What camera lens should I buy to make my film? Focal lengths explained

Lenses are just as important as cameras. Different lenses will give you different results.
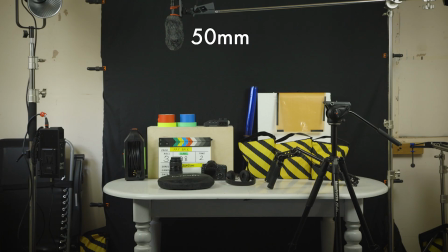(0:05)
They have different focal lengths, and this means they show different fields of view.
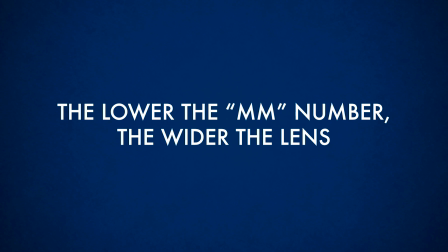(0:10)
The lower the mm or millimetre number on a lens, the wider its field of view. Lenses are either primes, meaning fixed lenses which give just one viewpoint, or zooms which can change and give a range of viewpoints.
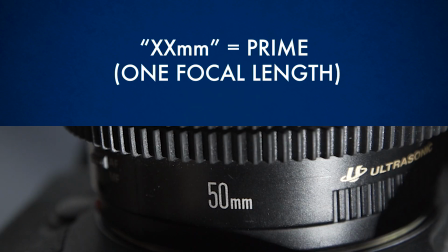(0:24)
If the lens has one millimetre number, then it just has one focal length and therefore it is a prime lens,
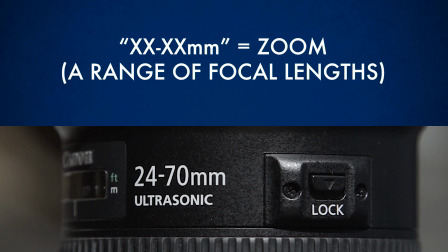(0:30)
and if it has two numbers with a dash, then it has a range of focal lengths and so it is a zoom lens. Zooms have more flexibility and are cheaper, but primes tend to give better quality and they just do one job well instead of trying to do everything.
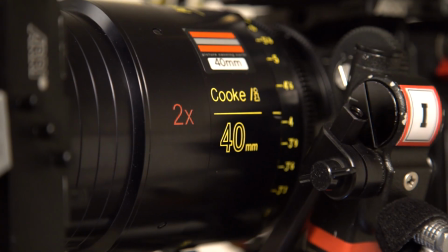(0:45)
So most professional films and TV shows are filmed with primes and not zooms, and different lenses will simply be chosen for different scenes. So why do filmmakers use different lenses? Well, it's because you can use them to help creatively tell your story with how you want your audience to feel.
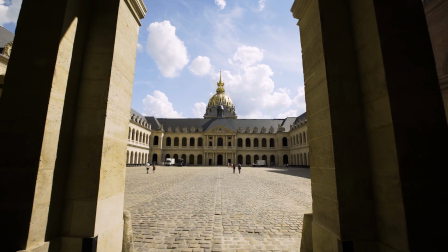(1:05)
A wide lens will feel very different to a tight lens. Wide lenses like a 16mm expand the space around you and show more of a scene. They might be used for establishing shots or to add context to where a scene is taking place.
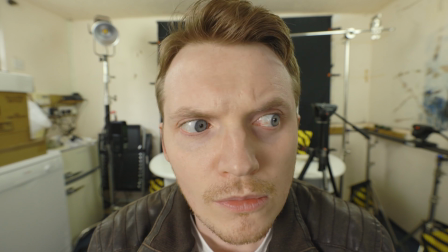(1:19)
Wide lenses will distort a person's face if you put them near the camera.
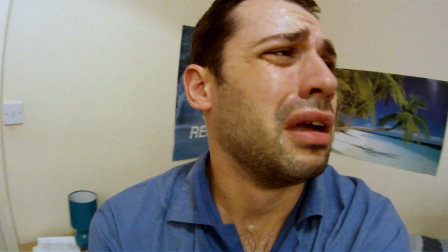(1:23)
Now, often this works for comedy or a quirky situation, or to help maybe put the audience in the head of the character.
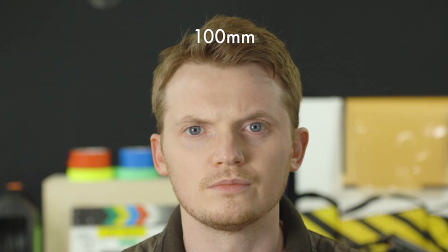(1:31)
Tighter lenses, also known as longer lenses, will flatten out the space and make your subject look like they are closer to whatever is behind them.
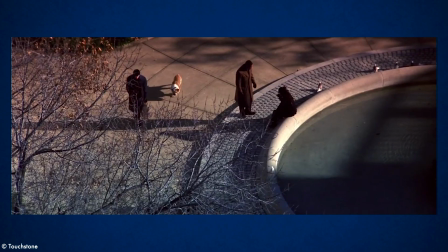(1:39)
A very long lens, which is called a telephoto lens, can be used to maybe add the feeling that someone is being watched,
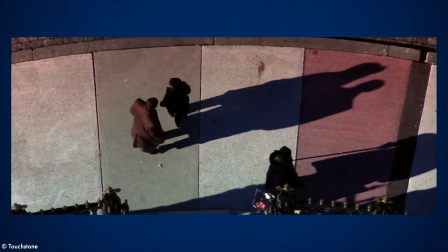(1:45)
because it's a bit similar to what you might see through binoculars or a telescope.
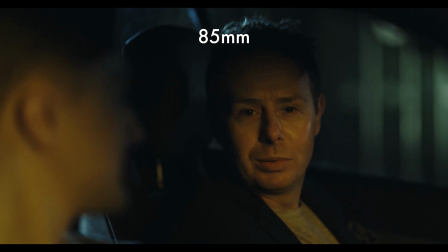(1:50)
But for a conventional scene, if you want close-ups of faces to look more flattering and more normal, then it's better to stick within the range of about 70-100mm,
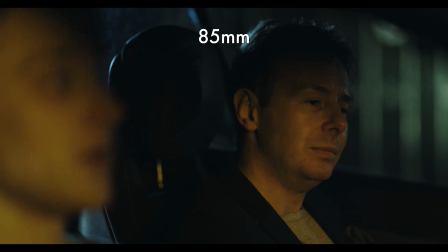(2:00)
and this will remove all that distortion and it will give you a more normal-looking shot of a face.
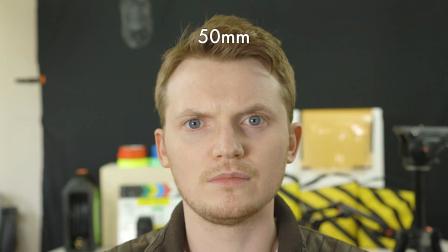(2:06)
But remember, you don't need lots of lenses to make a film. You can tell a great story with just one lens, whether it's a prime or a zoom, and in fact quite a few famous films have actually done this.
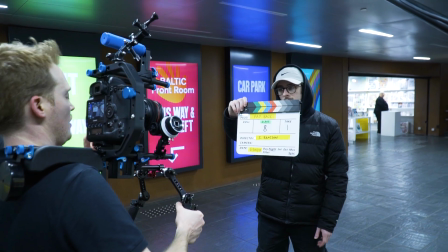(2:16)
If you can only choose one lens to make a whole film on then I would choose nothing that is too wide or too tight. I would probably choose something in the middle like maybe a 35 or 40 or 50mm lens
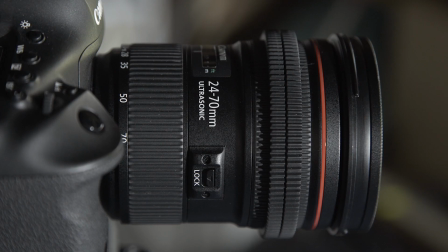(2:27)
if it was a prime and if it was a zoom I would probably pick a 24 to 70.
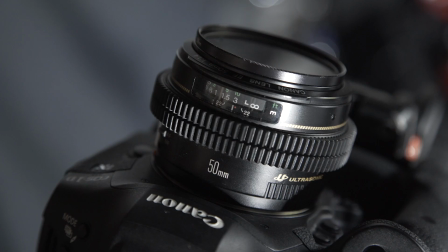(2:32)
The 50mm lens is a very popular choice because it's said to most closely resemble the perspective of what the human eye sees.
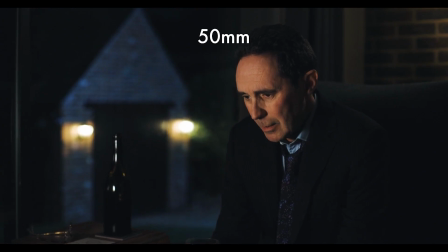(2:40)
Now I don't know if that's true, you can make your own decision, but that is one reason why the 50 is a popular lens to use.
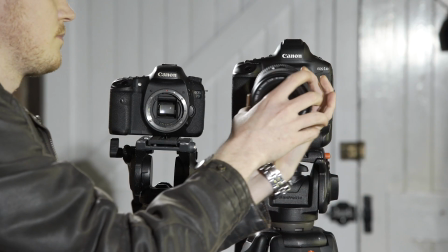(2:47)
Also, do note that the same lens's field of view may look different on different cameras, depending on the sensor size of the camera.
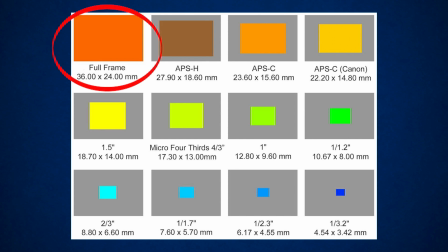(2:55)
If you're using a camera with a full-frame sensor, which are usually the best quality and the most expensive cameras, then you'll see the true focal length of the lens. If you're using anything other than a full-frame sensor, sensor, it will be a cropped sensor camera, such as APS-C or Micro Four Thirds sensors, which are some common types.
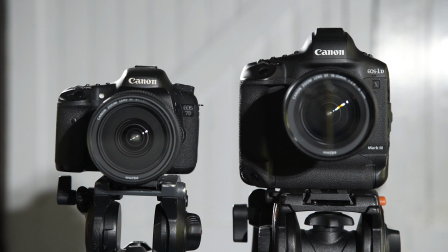(3:13)
Most cheaper DSLRs will have cropped sensors, meaning that you will see a more cropped result through the same lens.
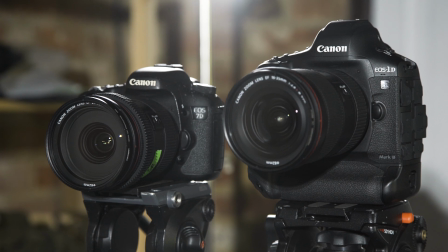(3:21)
So if you want to shoot very wide shots on a cropped sensor camera, you might need to buy a special wide lens designed for cropped sensor cameras. So if you care a lot about focal length, then always check what centre size your intended camera has,
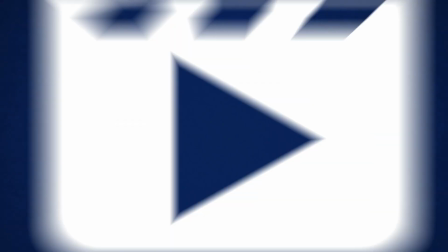(3:35)
but if you don't then don't worry about it and just use whatever you have. Different lenses also have different apertures they can reach.
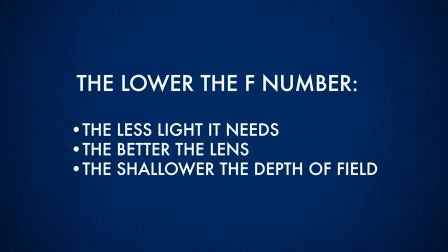(3:44)
The lower the number, the less light it needs, and the better the lens and the more shallow depth of field it will give.
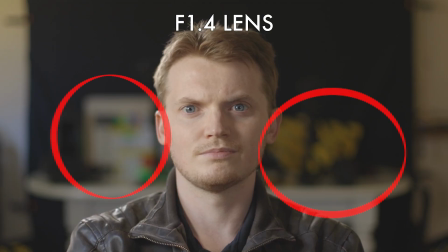(3:51)
So a lens with f1.4 written on it will give you a blurrier background to a subject than a lens with f4 written on it,
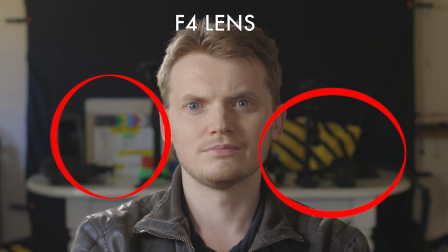(3:59)
but it probably will also be more expensive.
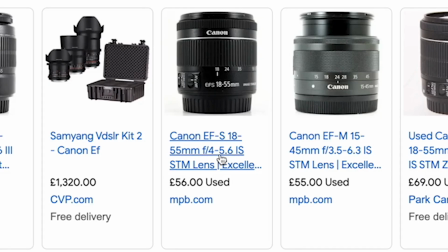(4:02)
If the lens has two f numbers on it with a dash in the middle, it means that the light actually gets reduced as the lens zooms in closer.